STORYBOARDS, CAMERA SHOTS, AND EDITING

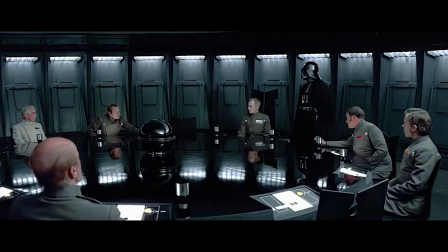(29:04)
By moving this one scene here, the other scenes naturally fell into place.
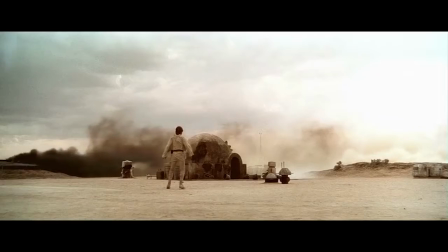(29:08)
When Luke discovers his murdered family, instead of seeing "set the course to Alderaan," they now reinforce that the princess and the rebellion are in danger.
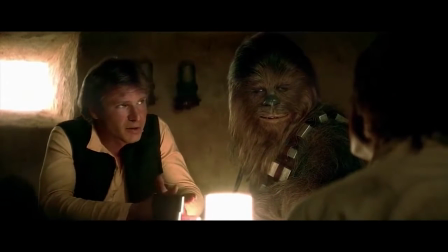(29:17) And it's not until after Luke and Obi-Wan meet Han Solo Chewie here tells me you're looking
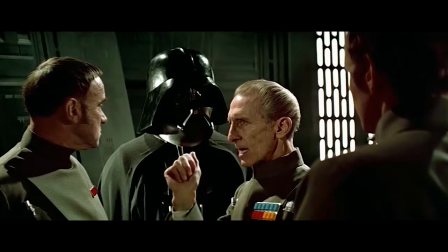(29:21) for passage to the Alderaan system. that we find out the Empire is going to the same place.
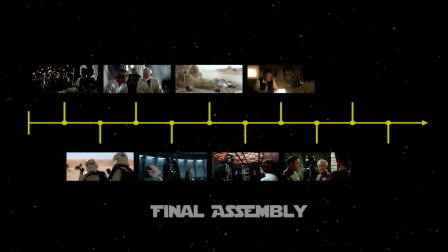(29:26) Set your course for Alderaan.
Okay, so what about the Jabba and Vader scenes? Well, you don't need them. Both were cut from the released version, because all they do is repeat the same information the audience already knows.
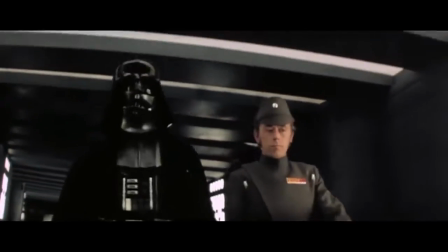(29:38) We already know this. I want the rebels located and identified. And any information that we would have got from the Jabba scene was passed on to Greedo.
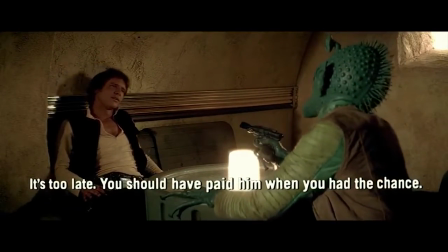(29:46)
They did this by dubbing Greedo with an alien language and adding subtitles.
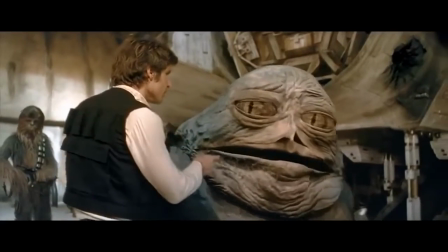(29:55)
But as we all know, George Lucas went back and added this scene back in. Twice.
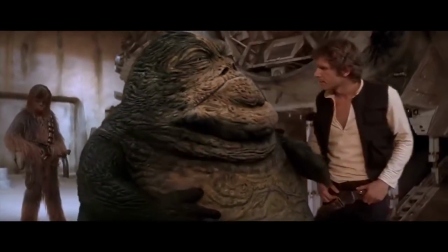(30:00)
But the film worked fine without it. So to quickly recap, we've seen how these editors have cut material.
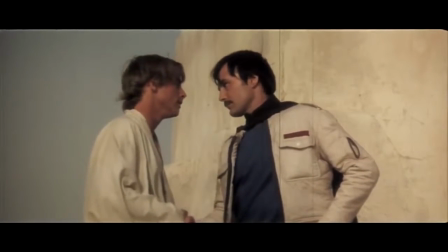(30:06) You'll always be the best friend I've ever had.
We've seen how they've intercut and restructured what was already there. Now let's take a look at some of the more nuanced edits. Fine-tuning.
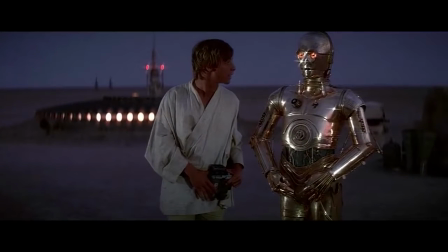(30:16)
Star Wars made tons of subtle changes leading up to its release, so I might not get to all of them, but I'll highlight a few.
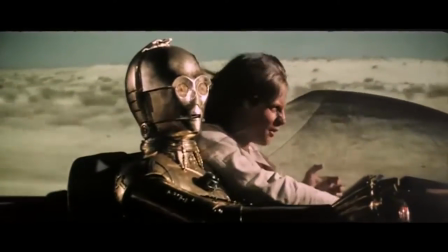(30:22)
Okay, they removed these rear projection shots of the land speeder because they look terrible.
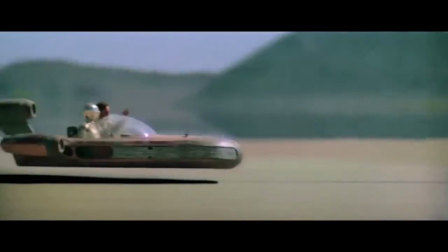(30:27)
Instead, they dubbed in dialogue over this wide shot.
Look, there's a droid on the scanner. Dead ahead.
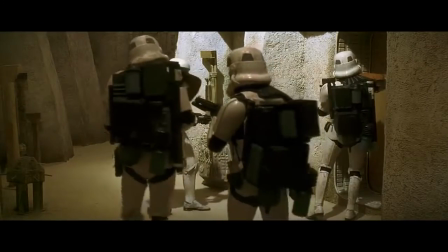(30:32) Might be our little R2 unit. Hit the accelerator!
When the stormtroopers are searching the town, originally it wasn't revealed that the droids were behind the door until the very end.
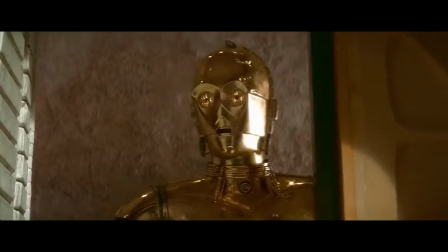(30:41)
But there was no suspense that way. So in the edit, they reversed this shot of the door opening and added in this line.
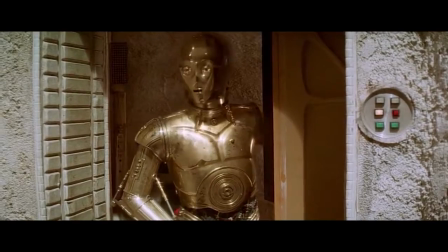(30:46) Lock the door, R2.
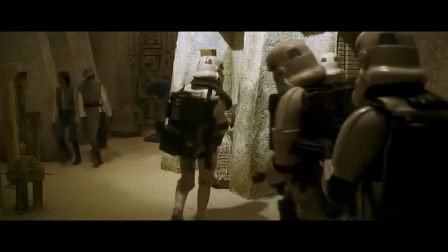(30:50) All right, check this side of the street.
It's a small thing again, but every moment helps. Then there's the scene in Obi-Wan's house.
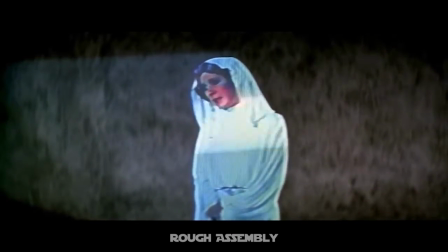(30:57)
Originally, the scene started with Luke and Obi-Wan watching the princess's message.
Help me, Obi-Wan Kenobi.
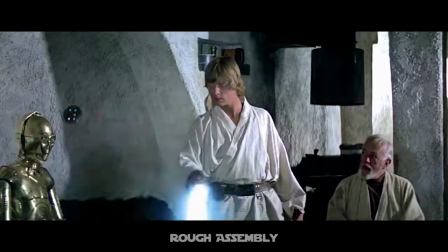(31:03)
Then they play with lightsabers. And then they consider to go help her.
I need your help, Luke.
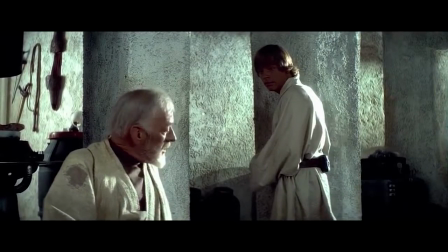(31:08) She needs your help.
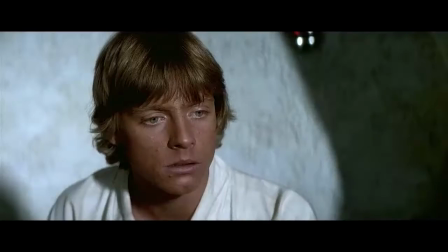(31:09)
But upon viewing, as they describe in the making of Star Wars, this seemed a bit heartless because of the lag between her plea and their decision to fly and rescue her.
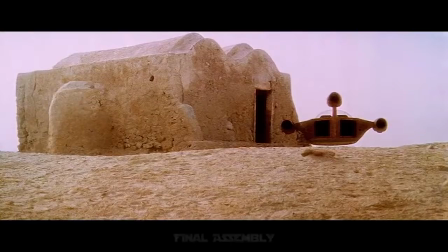(31:17)
So the scene was re-edited as though they had already been talking about Luke's dad in the Force.
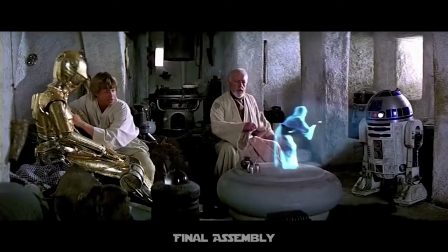(31:22) Your father's lightsaber.
Then they see the hologram, and then they consider to help her.
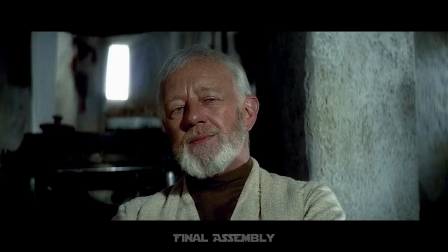(31:27)
To smooth over this edit, they cut to an insert of R2 beeping.
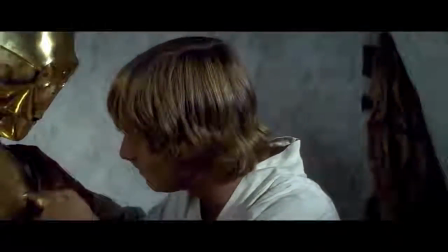(31:35)
And it wasn't until the editors had heard Ben Burtt's sound design for R2 that they started cutting to the droid for more reaction shots.
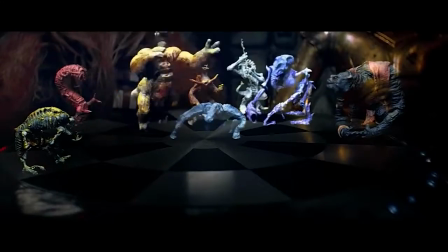(31:42)
This same shot of R2 was used in two scenes, when R2 plays hollow chess.
Now be careful, R2.
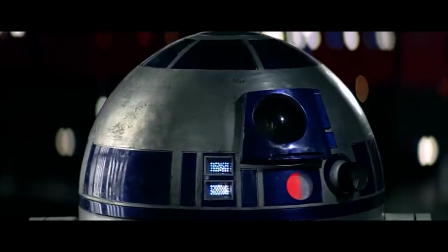(31:49)
And for that little awkward moment we saw at the beginning, which was later moved to after the TIE Fighter battle, as a way to relieve the tension by showing C-3PO look stupid.
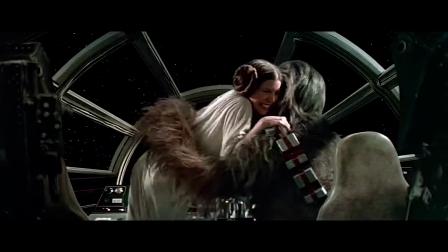(31:57) That's it! We did it! We did it! Help! I think I'm melting.
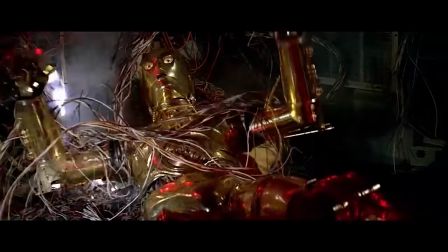(32:02) This is all your fault.
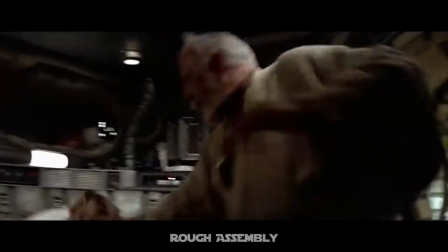(32:08)
This shot of the heroes buckling their seatbelts was originally put right before the Falcon jumps to lightspeed.
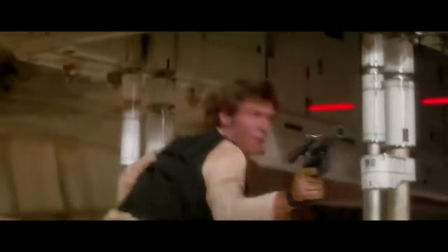(32:14)
But again, it's kind of anticlimactic there, so they decided to move it earlier when they're first getting pursued, to amp up the intensity of this chase.
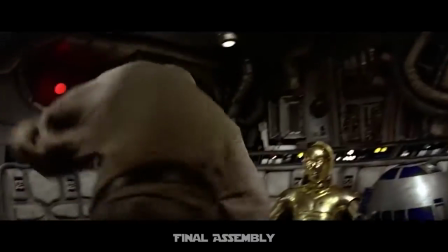(32:22) Chewie, get us out of here! Oh my, I'd forgotten how much I hate space travel.
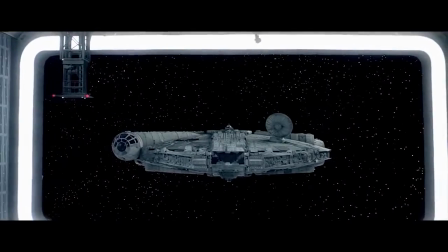(32:32)
Once they were on the Death Star, there was another problem.
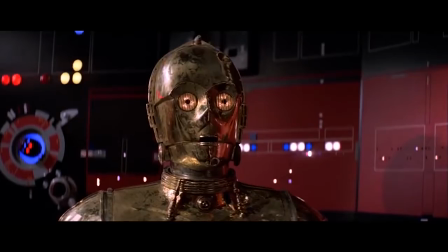(32:35)
Some viewers had trouble understanding that Obi-Wan was going to shut down the tractor beam so they could escape, so the editors added this exposition in using inserts and voiceover.
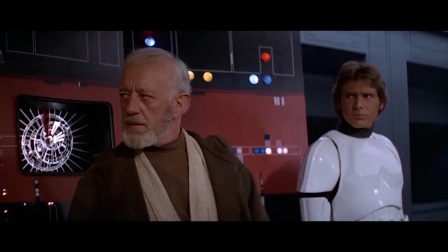(32:43) The tractor beam is coupled to the main reactor in 7 locations. A power loss at one of the terminals will allow the ship to leave.
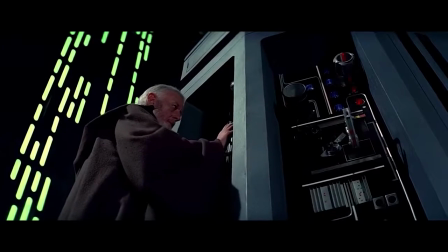(32:51)
They also shot this insert for clarity.
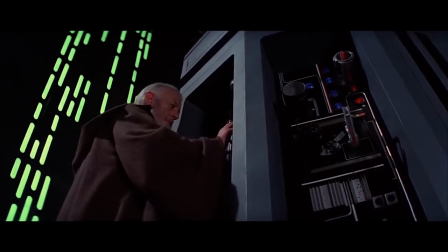(32:56)
It's also weird to me that in the special edition, Lucas made this insert less helpful by translating the text to a fake Star Wars language, but whatever.
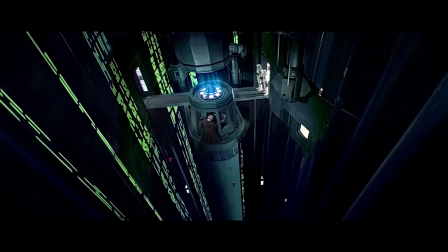(33:03)
Okay, last but not least, there's one more very large structural change that occurred in the edit, and that of course was the entire finale.